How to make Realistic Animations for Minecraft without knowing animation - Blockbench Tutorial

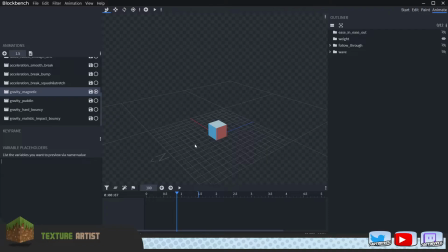Thus we'll have to compensate for how much air we're forcing to push with the smaller muscle mass at the end which is also a good reason to why wings in general when they flap they don't have so much motion going on on the end that actually adds extra weight or extra wing force.
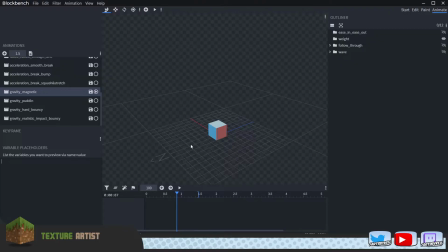It's more are just there to catch the remainder of the air that goes through there's small muscle masses there that brings that together but you could of course have different types of masses as well in this case let's talk about magnetic gravity and this is when something more or less moves stuck on
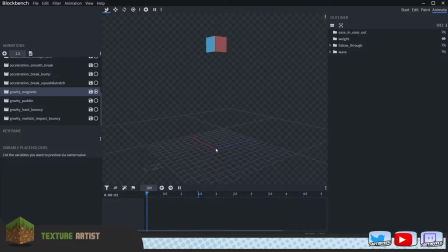its surface this is not very unusual to see but this is also really good motion to keep in mind if you want to make a very heavy robot for example where it wouldn't necessarily move anywhere when the feet has impacted the ground. So I'm stuck here now. I am heavier than the ground. The ground is going to squash and stretch underneath my feet.
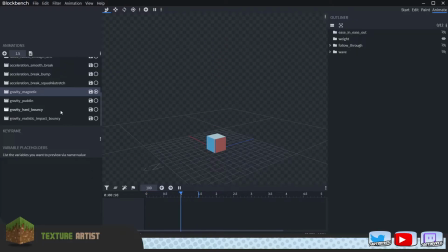I don't want to move any further. On the other hand though you might have something that is a bit bouncy like this one for example when it falls down but it would of course react differently with the ground. Now in this case the surface underneath or the properties of this object is more bouncy thus it would bounce.
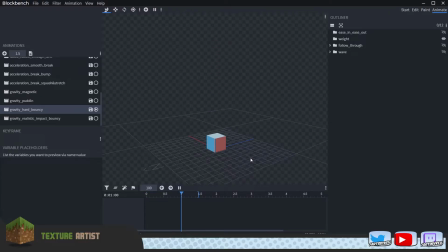Mainly when we're working with different games we might have a surface that we assign to be more bouncy to certain materials and in this case i would assume that this cube is the one that is the balancing material and the surface underneath would be quite flat or hard then we could for example
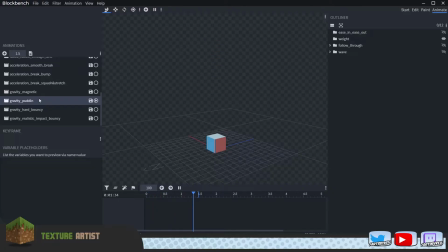take a look at the pudding then once again i apply squash and stretch this was also the cube that you saw in the beginning of this video as you can see it accelerates from the main pointer if we bring that down to let's say 30 we can take a good look at it so it accelerates and then it comes an impact and it lifts up because it's pudding, like its sheer weight.
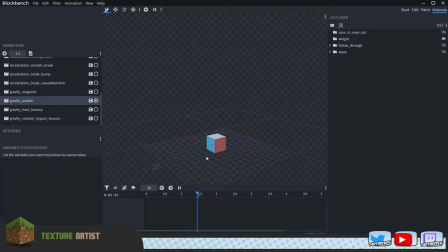The idea of it being brought up to the sides or being squashed would add new force on the way back. As you can see here it goes down but it also brings itself back up by forcing itself with the force of... this is
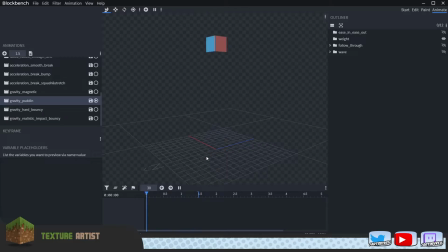physics so maybe I shouldn't go too much into that but just imagine that the impact force that goes downward is now distributed to the sides in this cube and when that can't go any further it goes back to the middle and tries to shove it in another direction thus applying the motion to the
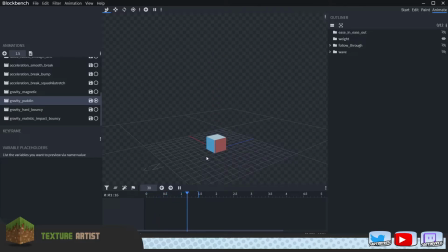height of the object which gives it the bounciness that then brings it up in the air before it goes back down and scales to its position let's bring that down up to 100 again so that is some over core or extensive information but also good to have in mind and when we're talking about
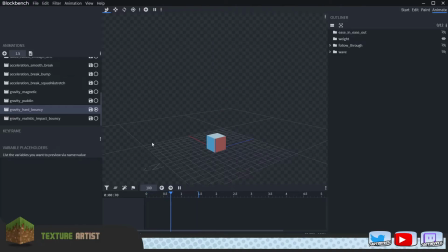something that is bouncy in general this is not necessarily how anything would bounce normally like it's very unlikely that this object would actually land on its surface like that, like fall straight flat. It's not very unusual though that I see this happen around, but one way to get around that is to try to make it land on one of the edges.
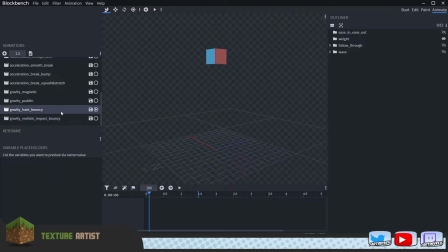Now that may be for some people. If I just, as you see there, I'm leaning this object slightly with a new animation. Now I'm forcing myself to make this animation very much differently compared to the other one. This one would just fall flat down. this animation on the other hand is going to move slightly different so if I play that you can see there now
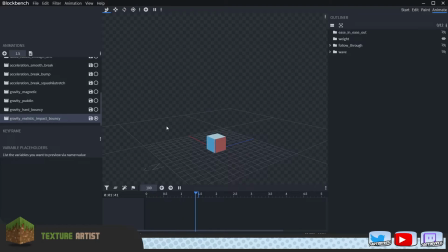it's bouncing on its edges how am I calculating for that how I'm making sense with that well this is more so on the physics side this is when you're trying to make something look realistic once again and you start thinking about how it would impact itself with environment and
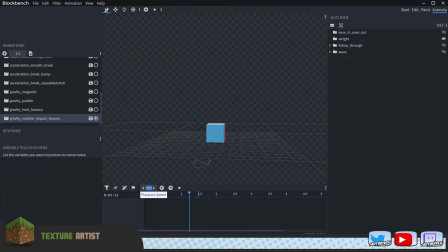it's also very good to know this when you're working with limbs like feet and hand on a on a monster or something that is walking around an environment that sometimes the hand may lean in a weird angle in order for it to maybe put some weight on the thumb for that next motion which is going to look like that.
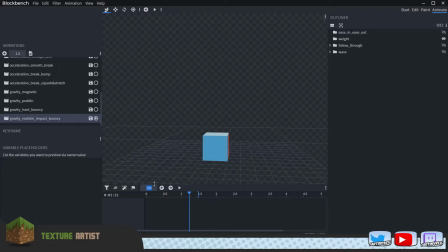Attack animations especially is a really good area to apply this skill in. So let's bring this down to 30 with a good look at the bounce. As you can see here what I'm essentially doing is that I'm applying new motion to the other side of the impact.
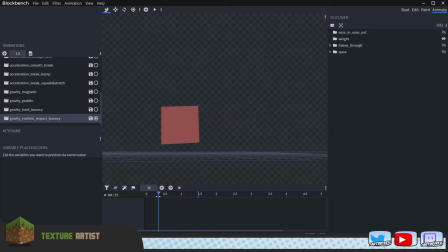So this edge is on the ground as you can see it's lifted now i know this has to move in its opposite direction so first only it didn't just tilt here it would now have to tilt to the opposite so it would have to tilt backwards but it would also have to tilt
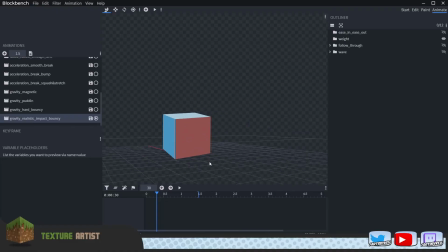to this side and more so more to this side than backwards because it's a smaller motion here and it's a bigger motion here so i'm bringing it up i'm tilting it very much the descend but only slightly backwards as you can see here.
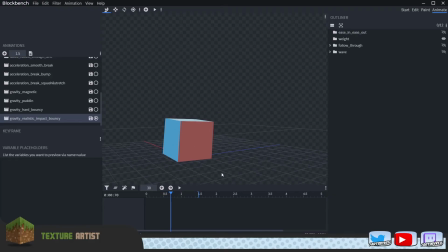Now it's going to bounce up again and once more I'm applying the most motion on this axis and some less here. I could have brought it forward though but there is nothing that forces me to do that. I could think of this as a way for it to balance.
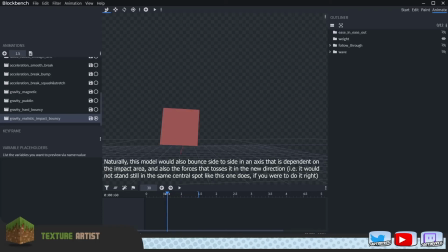It bounces on this peak right here it could maybe continue or thumble over here but it loses so much motion that it tries to thumble over on this edge right here but it can't so it goes back and now it would bounce on the upper corner that corner up there not the forward
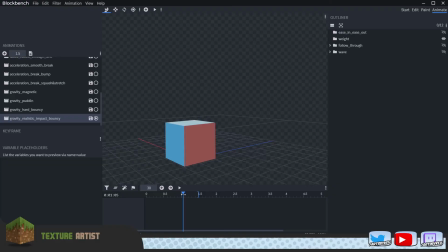corner as you can see it tries to at least but i managed to get both of the edges down and then brought into this position so boom boom boom boom boom boom boom now a more natural way of getting an impact of your object so if we go through all of these if
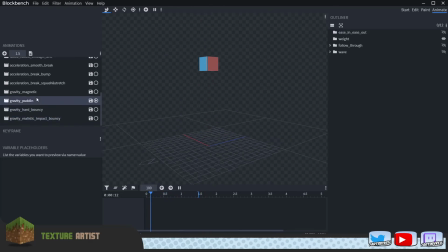you apply the different principles i've given you here in this video and try to just make your motions or your animations or all of this function in the ways that animation would actually be carried out to express to
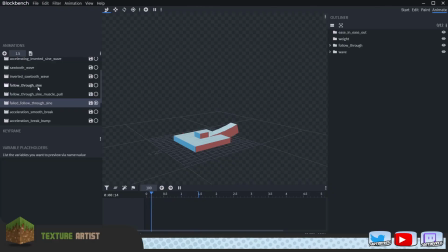explain to inform the user to inform the player of your game how exactly this object behaves what its behavior is in terms of not only its properties but also how it would react to the world around it,
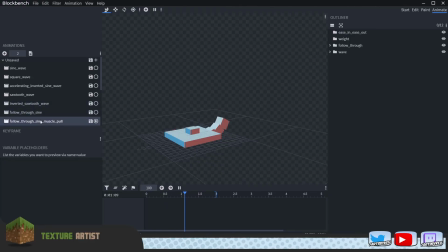what expression it has, what it means with the way it moves, then your animation is going to look glorious in no time. I hope you enjoyed the video and if you did leave a like and subscribe and I'll be around once again next time with
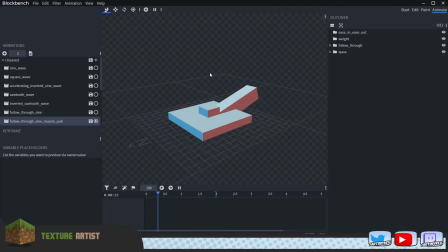something else to look at and that might be some bosses from the Halloween map and if you haven't seen how I made the armored skeleton for a Halloween map you can check that out on this channel. I leave a link down in the description but also here up on the screen to the left I think it is yeah probably the left so yeah take a look at that and take care till next time